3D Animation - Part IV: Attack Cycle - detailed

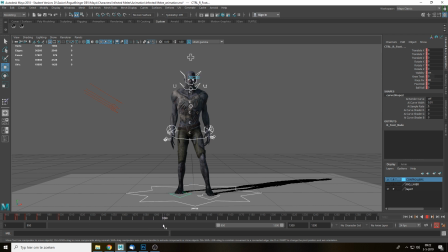[4:09]
I'll select all, it doesn't show it, but it selects all the actual controls here. So around 1100, I'm gonna add a keyframe, and in between here, I'm gonna add several keyframes as well. So these are just buffer keyframes, so to make sure that this last frame here doesn't intervene with this one over here and vice versa.
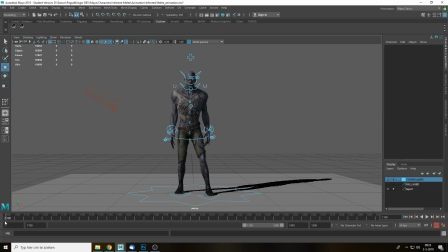[4:26]
So let's go to 1100 now, so we can actually start working on the actual animation till 1124. So this is the time that I have to do all the animation. So first we're going to start off with the combat stance, right?
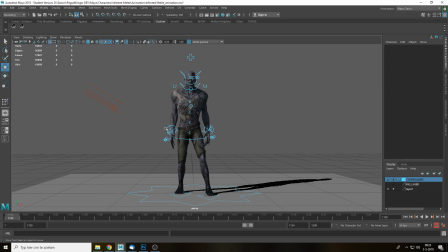[4:40]
So that's the most important one, and then that has to look like he's actually a threat. So I'm gonna see if I can do something here.
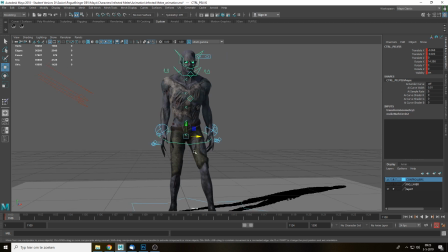[4:47]
So first thing here is I'm gonna lower down the pelvis. Usually it's a very wide stance, right?
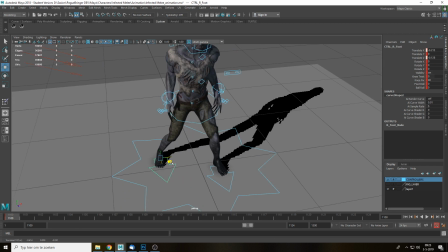[4:52]
So the legs are usually very wide apart. Maybe even more like this. That's kind of cool.
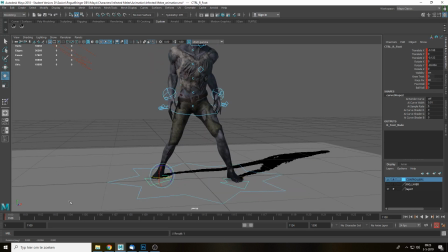[4:59]
We should probably also rotate the feet so that makes a little bit more sense, and also do the actual knee twist here as well, so it looks like this. Same thing here. Pointing in the direction that you want to go to. Same here for the knee twist.
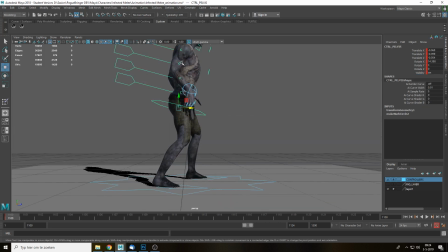[5:14]
Should probably fix the weight distribution as well, so a little bit more here, so it actually down the middle, so it actually ends up here and not like here, because then he would just fall over. In the middle a little bit, maybe a little bit too wide though, but
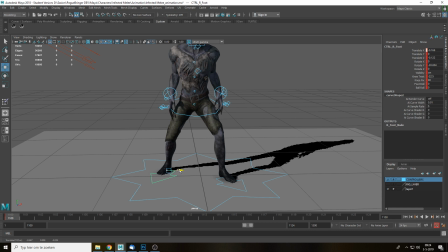[5:29]
that's better maybe. And this. That makes sense.
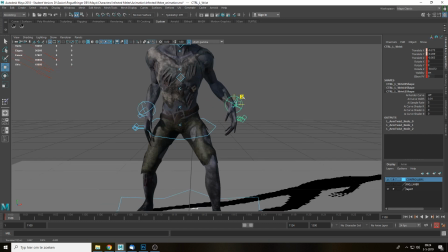[5:33]
Okay. So the arm should also be wide, right? So you want to make him look dangerous, so I'm gonna make him look really wide.
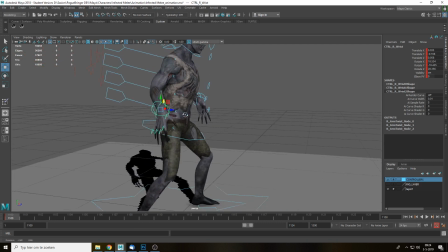[5:44]
He looks like he's taking a dump right now, so let's move this one a little bit forward and point the arm,
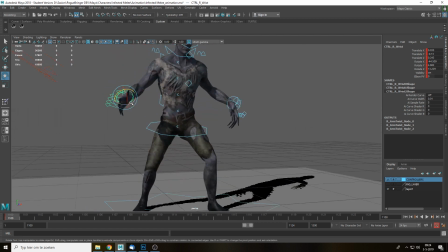[5:50]
the hand itself as well in the direction that you want to attack. Maybe this one a little bit back.
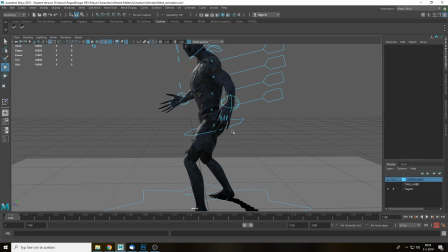[5:57]
Like this.
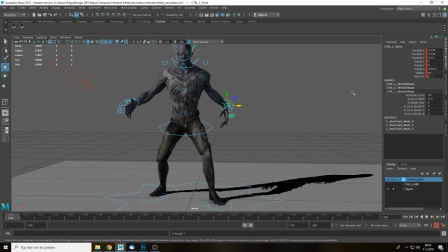[6:00]
It doesn't look too dangerous though, but maybe if we do it like this and also fix the elbow PV here, better. Same thing here.
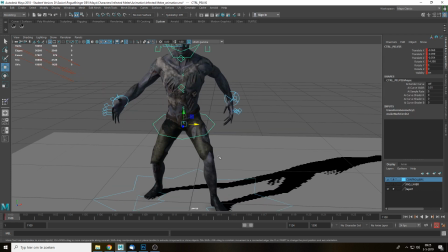[6:13]
Still not really that dangerous though. Let's rotate this as well a little bit.
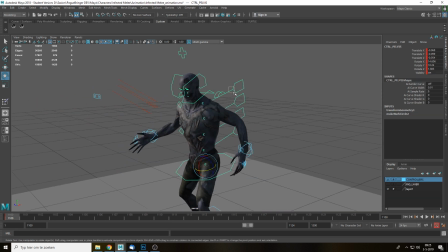[6:23]
Actually, wrong direction. Should be this direction. The direction that the arm that's moving forward.
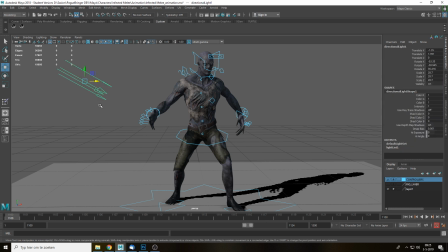[6:30]
That's a little bit better. Again, let's turn off the lighting here and just work on the actual silhouette.
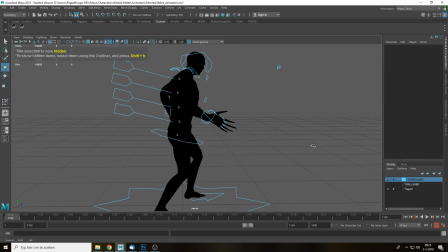[6:39]
So I'm gonna hide this as well here. We're gonna just focus on the silhouette entirely. So you can see right from the side, it's a little bit off.
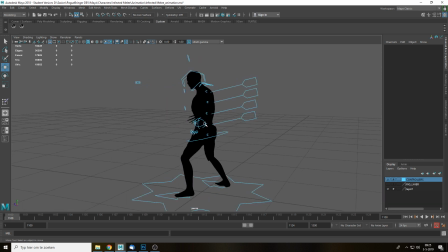[6:46]
I should probably move this hand here a little bit back,
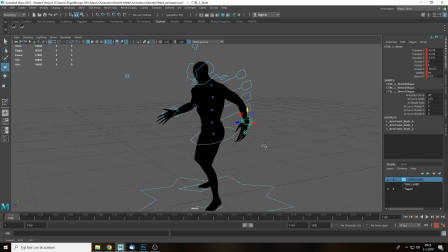[6:50]
so it's actually to actually be able to read it a little better.
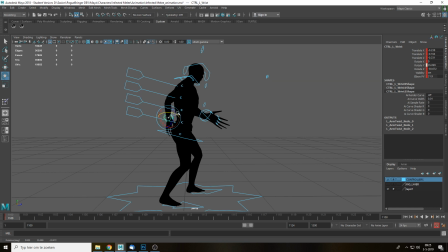[6:56]
Maybe the hand should be a little bit back as well. There you go.
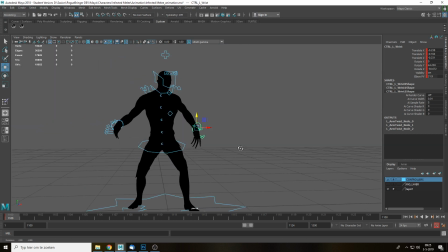[7:02]
Looks a little better.
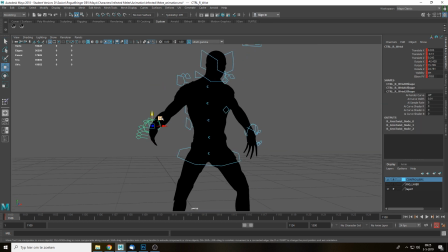[7:08]
But it's all about readability and making sure that your character looks dangerous in this case.
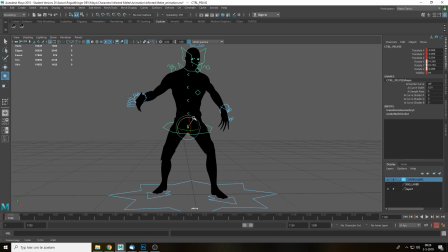[7:15]
Or like he is going to do something at least. So maybe if I also like do this as well and then counterbalance this again with the
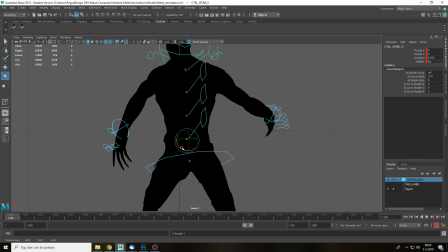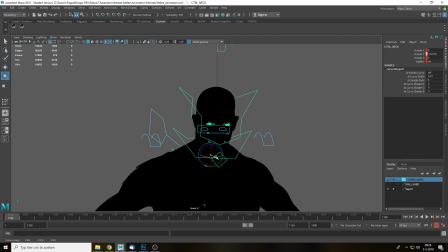[7:32]
then the character should of course be looking forward, so I'm going to rotate the head and the neck. Maybe a little bit up as well. There you go.
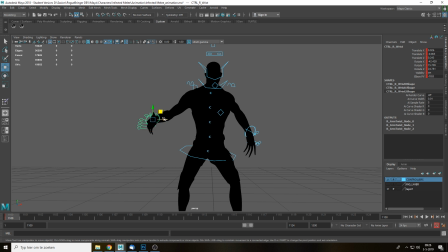[7:47]
Still doesn't look that dangerous though, so maybe if we do a little bit closer here.
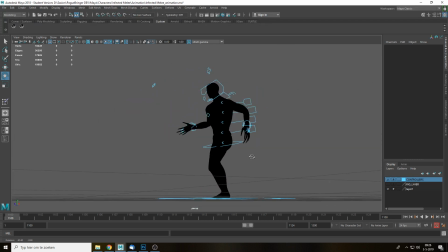[8:00]
A little bit better, still not really that imposing yet.
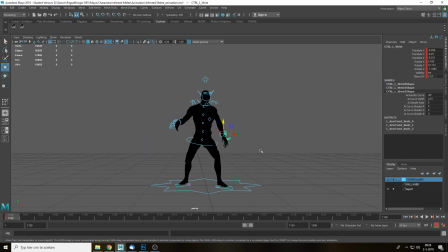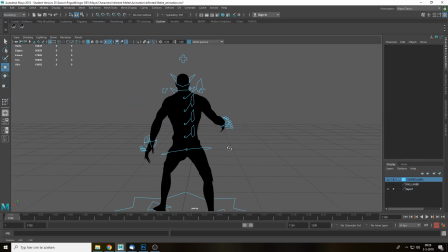[8:10]
That looks better. Still not perfect yet though, but